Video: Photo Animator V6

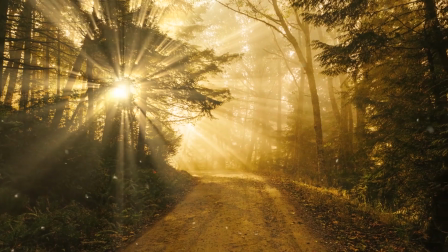Hi and thank you for your interest. I am sure you wonder how my photo animator works. So stay tuned, I will show you how these two images have been animated. Have fun! Okay, let's start with creating this loopable animation of this nice picture.
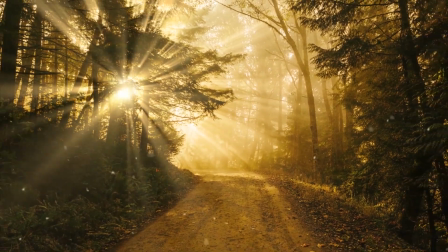The first thing we need to do is to import the picture into the photo animator project file.
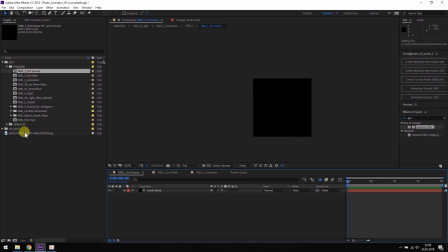After we have done that, we can open the put source composition and drag it in here. We scale it until it fits the frame and we head over to the set mask composition.
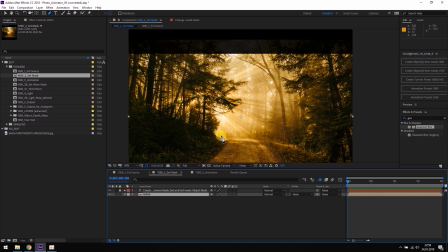We click on the mask layer and mask the background of the picture. The photo emitter will use this mask to create eight layers. The background will be layer number eight and the very foreground will be layer number one.
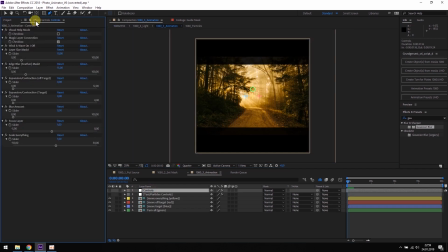We can see these eight layers by opening the animation composition and activate the visual help mode. To get the best results we need to spread these eight layers evenly over the whole picture. Now we are already done setting up the scene. We can open the animation presets and create our first animation.
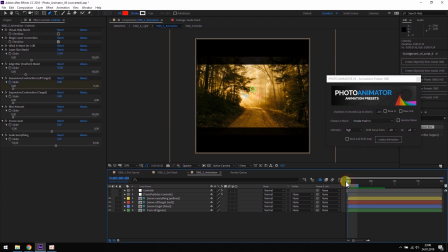A simple push in.
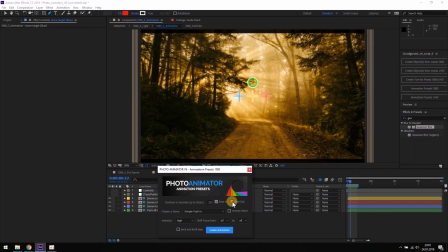Of course there are many settings for creating an animation. We can change the duration, add ease in and ease out, change the camera move, maybe a dolly left to right, and make it loopable. like this.
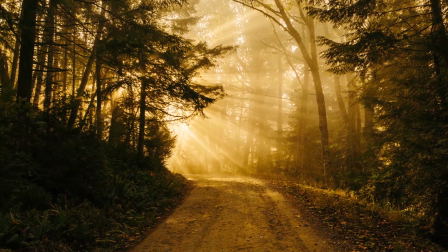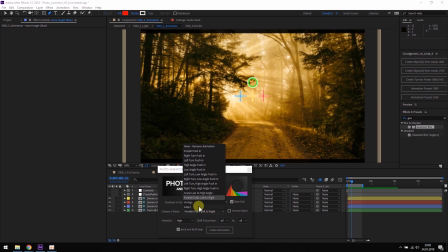But for this example I want to use the loop 1 animation. The camera pushes in and out and left to right a nice circled animation.
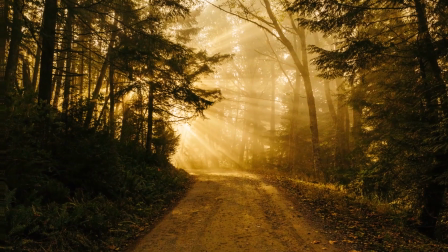It looks like this.
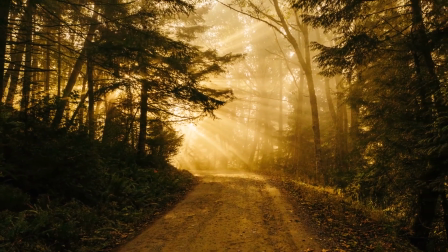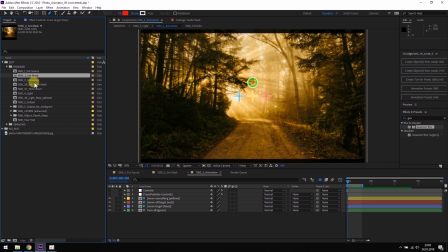Now can open the light composition and add some light rays and the light source.
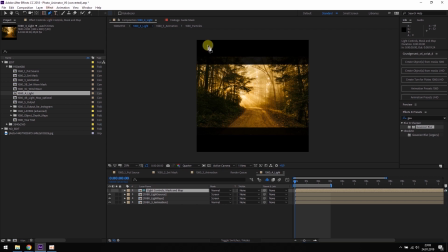Click on the light controls layer and mask the area where the light rays should come from. Next we place the light source.
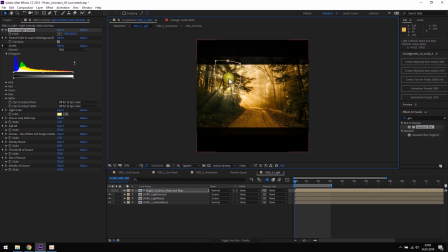In this case I want to match the direction of the original light rays from the picture so the light source should sit somewhere like here.
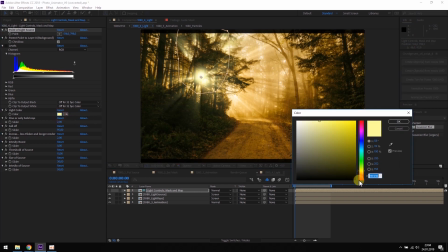We also want to match the color of the original light rays so it should be more orange something like this.
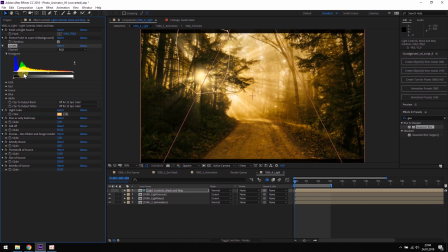We can further adjust the light rays with the help of the levels. We can increase the falloff so they are spread over the whole picture.
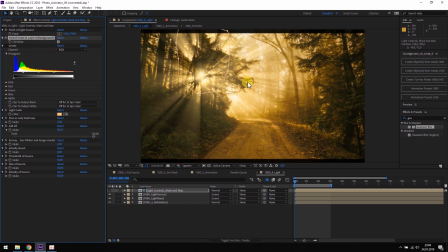And a very helpful feature is to pin the light source to the background layer and have that direction and position of the light rays calculated automatically.
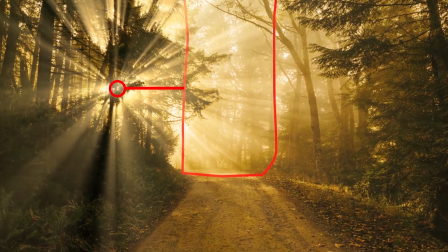This is especially helpful to creating loopable animations like this.
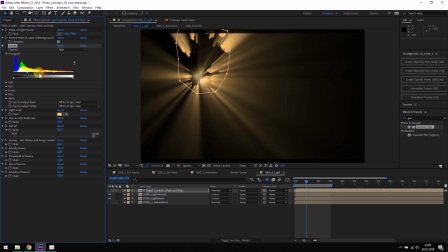If we want to have a better look at what we are doing, we can hide the original picture and only look at the light rays and the light source. We can make further adjustments on the levels, can boost the intensity.
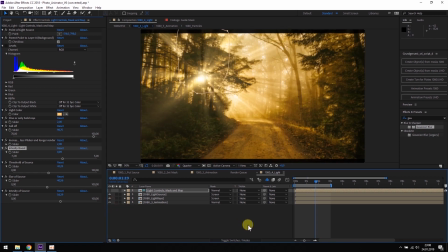If we are happy with the result, we can look at the final composition.
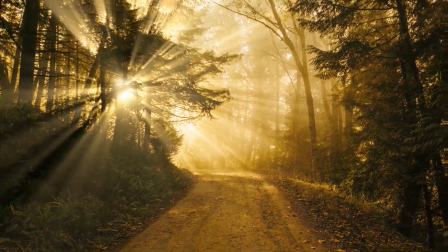To get even more depth perception, I would add some particles to this animation.
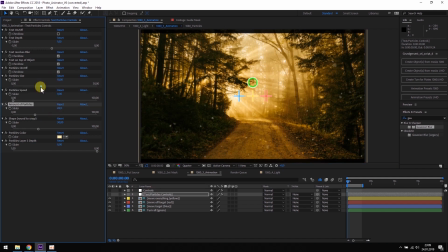We can do this in the animation composition. We change the size, amount and color until we are satisfied and that's it.
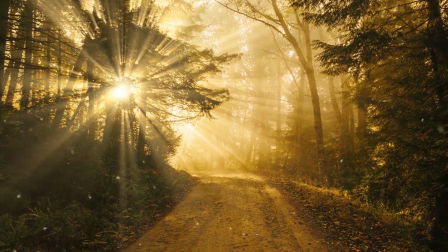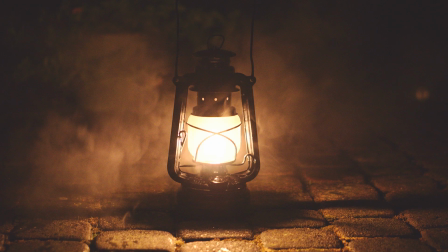Ok, so in the next example I want to show you how to get from this picture to this animation.
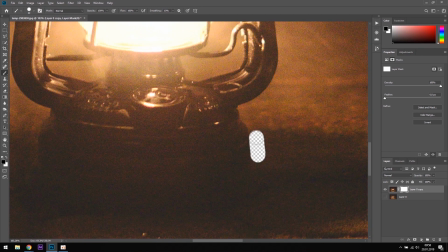So this picture contains an object, we need to separate it from the background first.
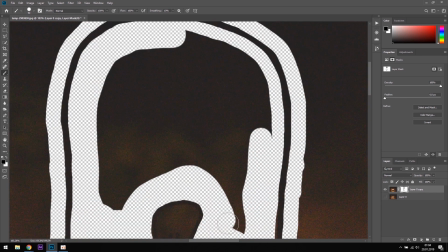You can also mask it within the photo animator project, but since this is a still picture, the best way to do this is in Photoshop.
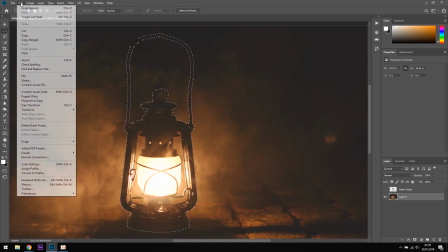After you have isolated the object, you also need to heal the background.
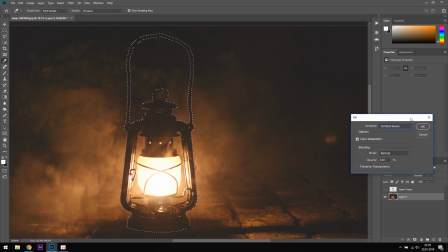Most of the time you get a great result with one click on the content aware file. but you can do it with the stem tool as well.